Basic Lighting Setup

Welcome. If you're new here, my name is Jared, and on this channel, I take you along through my creative journey, process, and struggles as an image maker. So if that's something that you're into, consider subscribing so that you can be notified the next time I upload a video designed to help you with your creative process. And with that out of the way, today I'd like to talk to you about something that I find extremely important. Writing, shooting, and editing short films. Short films can be an incredible way to practice every aspect of your craft as an image maker. And in the last one that I made, Into the Maw, which you could check out right here,
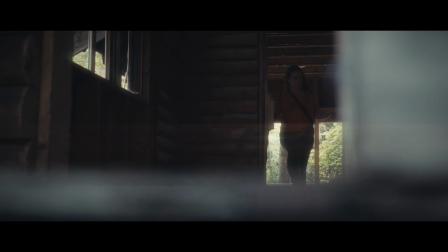there was one particular skill that I didn't really get to test out given that we shot the majority of the film in outdoor sunlit conditions.
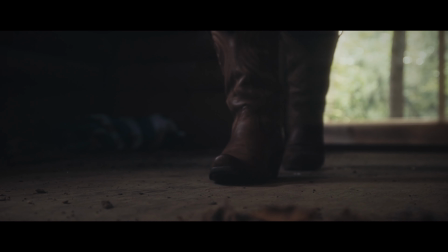I didn't get to practice my lighting. Perhaps one of the most important skills that you can develop as a filmmaker, especially if cinematography is your thing. So as you saw in the beginning of this video, I had a scene. That scene comes from an upcoming short film that I will release as soon as it's done. But along the way, I'm going to shoot a series of behind the scenes things that I can bring to you. Before shooting that scene, I really wanted to nail the lighting and get the look for this film. In order to do that, I grabbed my fiance, Emma, and I practiced my lighting in several different styles, ultimately settling on the one that you saw in the beginning of this video. But to get there, I had to practice. So, as always, a disclaimer. This video is not intended to be a tutorial. It's not intended to show you how to light, the right way to light, the wrong way to light, or anything else. This was purely an exercise of me practicing, and I just wanted to take you along on that journey to hopefully inspire you to practice your lighting. So without further ado, let's jump right into it and check out this lighting.
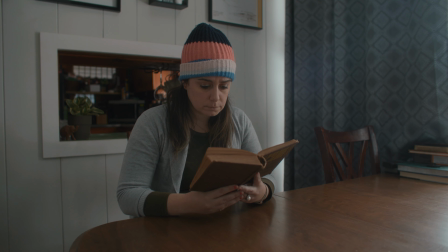Okay, so here we are. We've set the scene. This is broad daylight. Emma's sitting at the dining room reading a book. That's our scene. You can see the daylight in the back and the daylight coming in from her left side.
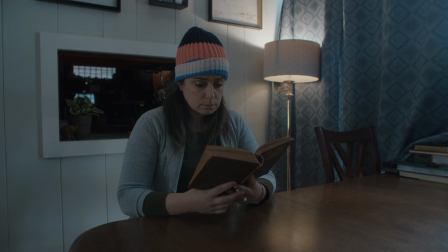All we did here is block off the window in the background to the kitchen. And we've added a practical light source, which will give us a way to motivate our light with the lamp that we have on our left. We brought in two Aputure MCs that I stuck to the cabinets in the
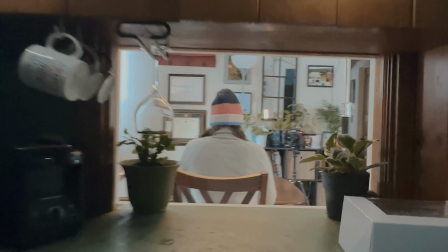back just to bring those levels up and kind of give it more of a moonlight look.
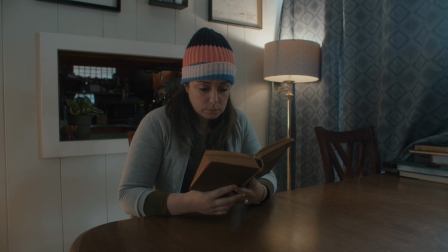and then we added an edge light motivating off of the right hand side in order to give her some background separation and get that checkerboard lighting pattern. These are the settings that we shot everything at.
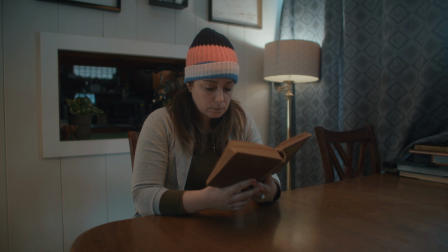From here we added a soft box which got me so close to where I wanted to be.
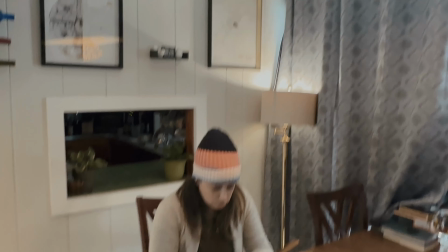All we did was light it from overhead as you can see right here and just straight down.
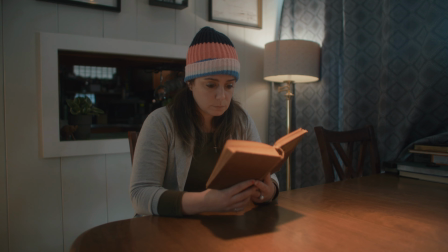I switched to a hard light source though. You can see that right here what we did was just switch out the softbox for a Fresnel and it got me the look that I really wanted. That's the daylight that's what we were working with and then back to the hard light which ultimately got us to here.
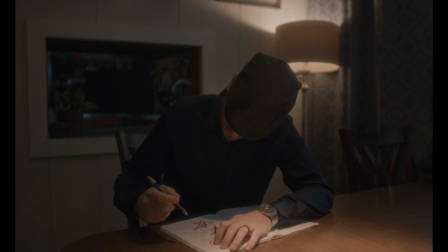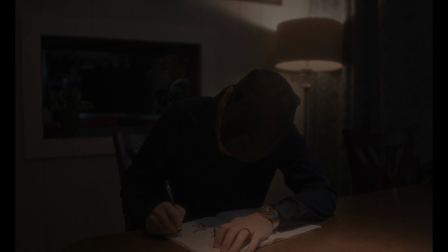Hey thanks for sticking around. This video was completely intended to inspire you to get out there and simply practice your craft. Practice your lighting and practice your skills. Skills, especially in image making, are things that need to be practiced and developed and honed in order for you to get the best results for the things that you want to make. And I'm no exception to this.